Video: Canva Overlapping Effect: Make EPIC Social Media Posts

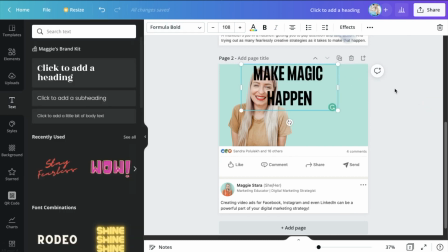But, and then we can
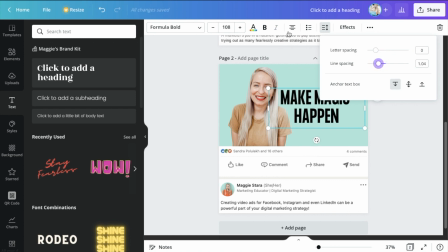move that down, maybe just play around with the line spacing a little bit and try and make it as big as possible to give it that extra wow factor when your overlapping graphic comes into it.
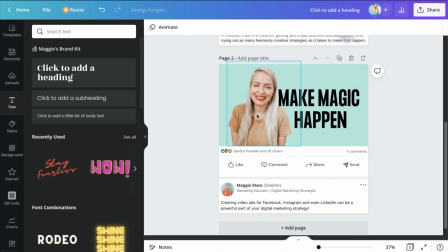So I can position this just backwards so that even my cutout here is like slightly over this text here.
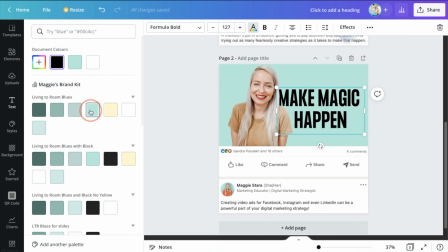And now I just need to make sure I'm bringing that into the same color as my background, and then I'll essentially put the GIF in between them.
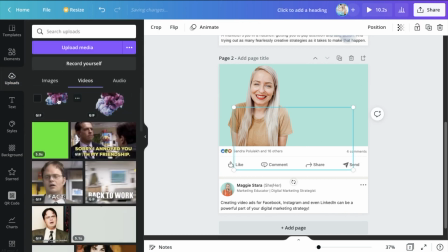So in my uploads within the video section, I've got my looping GIF here, and I just want to make sure I'm stretching that out
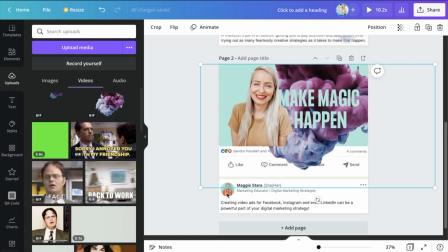and also positioning that in a way that it makes it really easy to read all the text that you've got going on there,
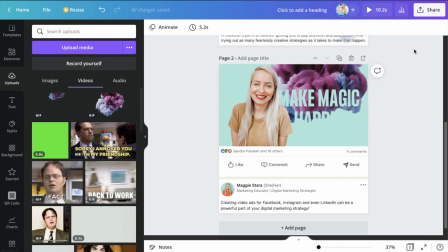and it's overlapping on top of my entire graphic. Now, if you're going to be posting this on LinkedIn, you can change the text here.
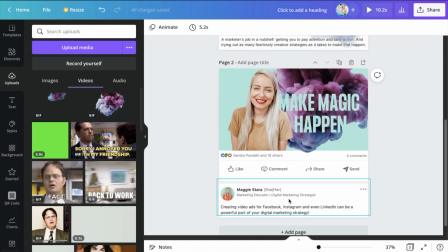So you would just put a white text box over the text that you have there and just change the text to whatever you wanted to say.
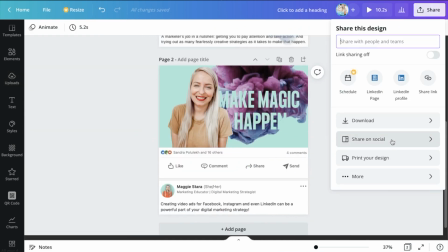And then you would just go on over to downloading this as a GIF.
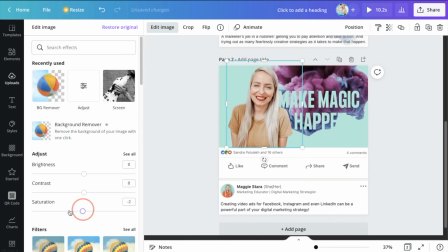I also like using a desaturated image of myself in the background there,
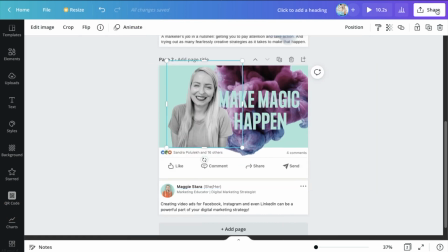because it makes things pop a little bit more for extra effect.
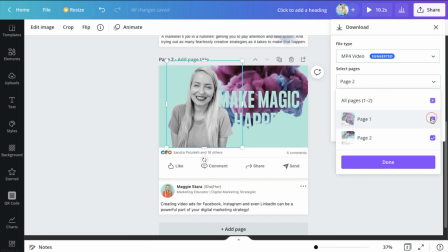But then I would just go ahead and either download that as a video and it would just kind of keep looping for you, or you can download it as a GIF, and it's as easy as that. And that's it for today's Canva training on how to create an overlapping video effect for your social media posts. If you enjoyed the video, please give it a like and subscribe to the channel so you never miss a future training like this one. And if you want to check out my best-selling Skillshare course all about Canva, it's in the description below for you as well. Thanks so much for being here, guys, and I'll see you in the next video.